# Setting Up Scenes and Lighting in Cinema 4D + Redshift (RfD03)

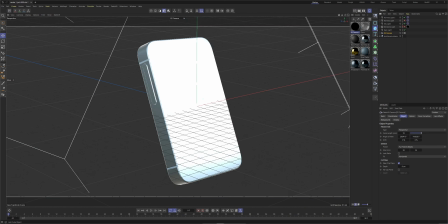So selecting our camera, and then if we hold down Shift
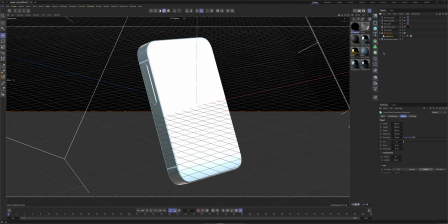and let go of backdrop, it's going to place the backdrop exactly on our camera. So if we come off this, again, our render view is locked on our camera.
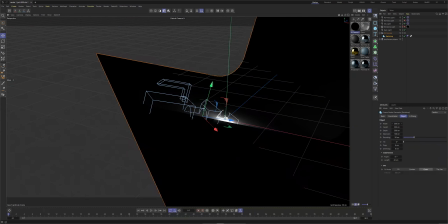We can see that the backdrop is, first of all, huge. We can shrink it down a bit, maybe 50.
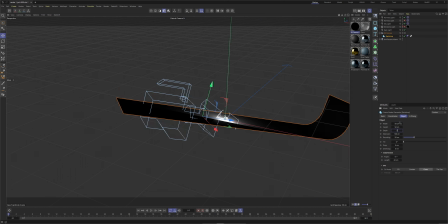Height, again 50 maybe. Let's start off with 50. Let's see. Cool, and the rounding we can crank that up to 10. Anything.
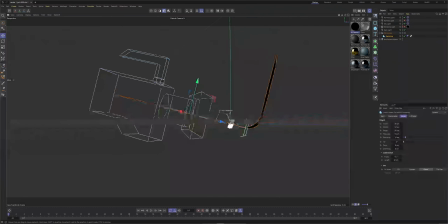Okay, so we've got the backdrop and it goes right down the middle of our camera, which is why we've got this split line down the middle of the render view. We bring it down a bit and then shove it further back.
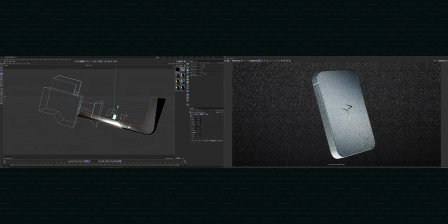Let's take it really far back so that we have that separation from our product and the background.
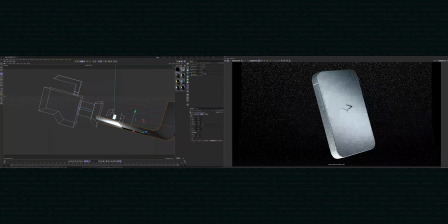So we can take it about that far back, and we're starting to see the edges of the, Control Z, starting to see the edges of the backdrop, so we can just make it a bit wider. Quite a bit wider, 80, sure. And I think we can do this as well, bring it down.
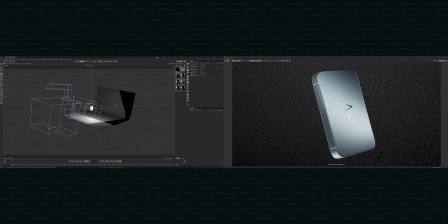So this is almost the same as having a plane, and so if you want, you could put a plane in place of the backdrop. I'm going to stick with the backdrop because it doesn't really matter that much.
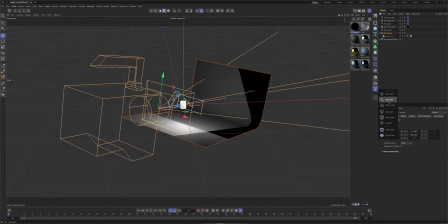I actually want the spotlight lined up with the middle, the center of the camera, so I'm actually going to select the camera.
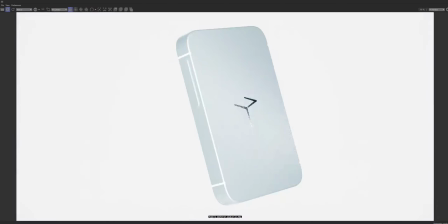Camera, and Shift, Spotlight. And of course it's going to flood our entire scene with light. Let's come in and just turn it down a bit.
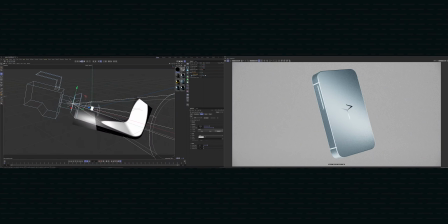And of course we want this to be behind our product, so we're going to just drag it forwards
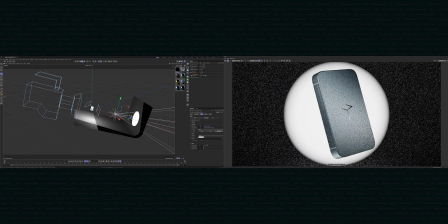so that it's far away from our product.
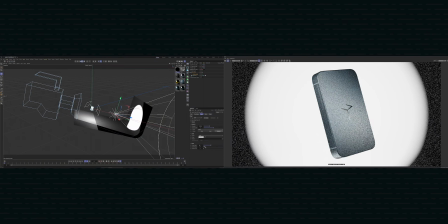We can then maybe turn the cone up a bit and the fall off angle, so we get a nice soft fall off.
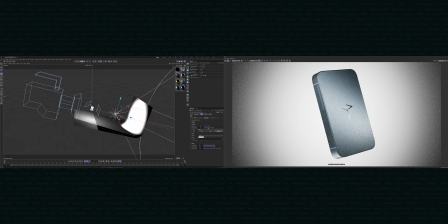We can play with the fall off curve. And so here we have a white background, and that's because our spotlight is white and our backdrop is also white, or whatever the default grey color is. So we're going to go ahead and change that now. I'm going to double click, add a new material, and just drag this onto the backdrop so we're editing and we're seeing our changes in real time.
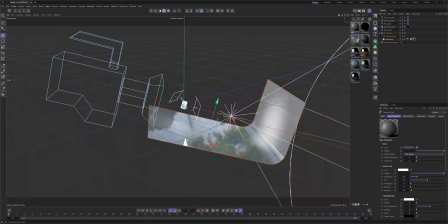And probably just going to sample a color from this material.
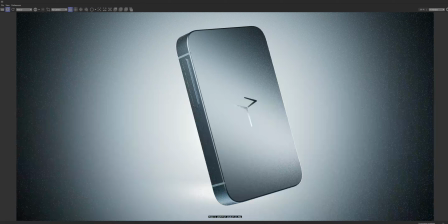Already we have a nice blue background. The other way to do that is to change the spotlight color. We can do both and get a really sort of colorful background, but I don't want too much color in the background.
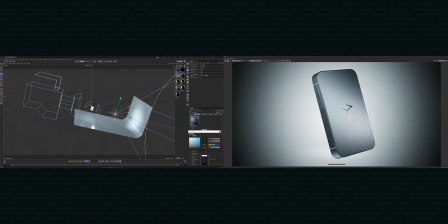I think it distracts from the product itself. We can mess around with the saturation, so we have a bit of like this diffused look. So the spotlight makes a sort of central lighting look with a bit of vignette around the outside, this sort of fake vignette look that is quite cool, quite popular.
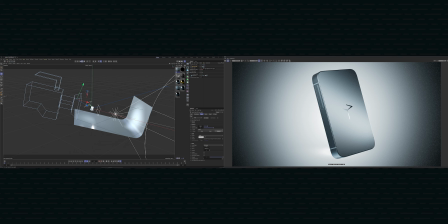And then again, we can choose whether we want our area light or not.
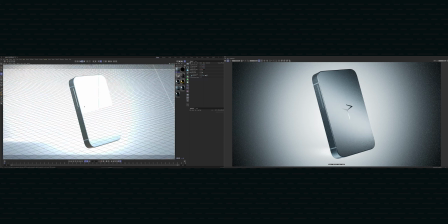Add a bit of dimension. For something as flat as this, I don't think that the Gobo texture adds a lot of dimension, but we'll look at other shapes in a second. Okay, so the render is a bit lopsided. And I'm going to change that by just moving the subject into the middle.
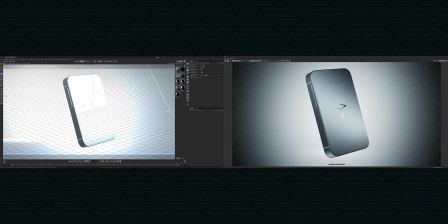Maybe there-ish. There.
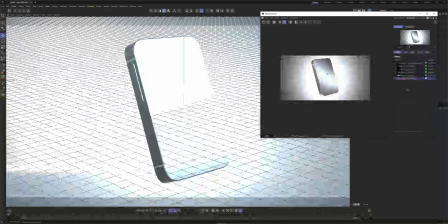It's especially noticeable with this sort of vignette radial gradient background. And there we go. So again, we can hit render on this.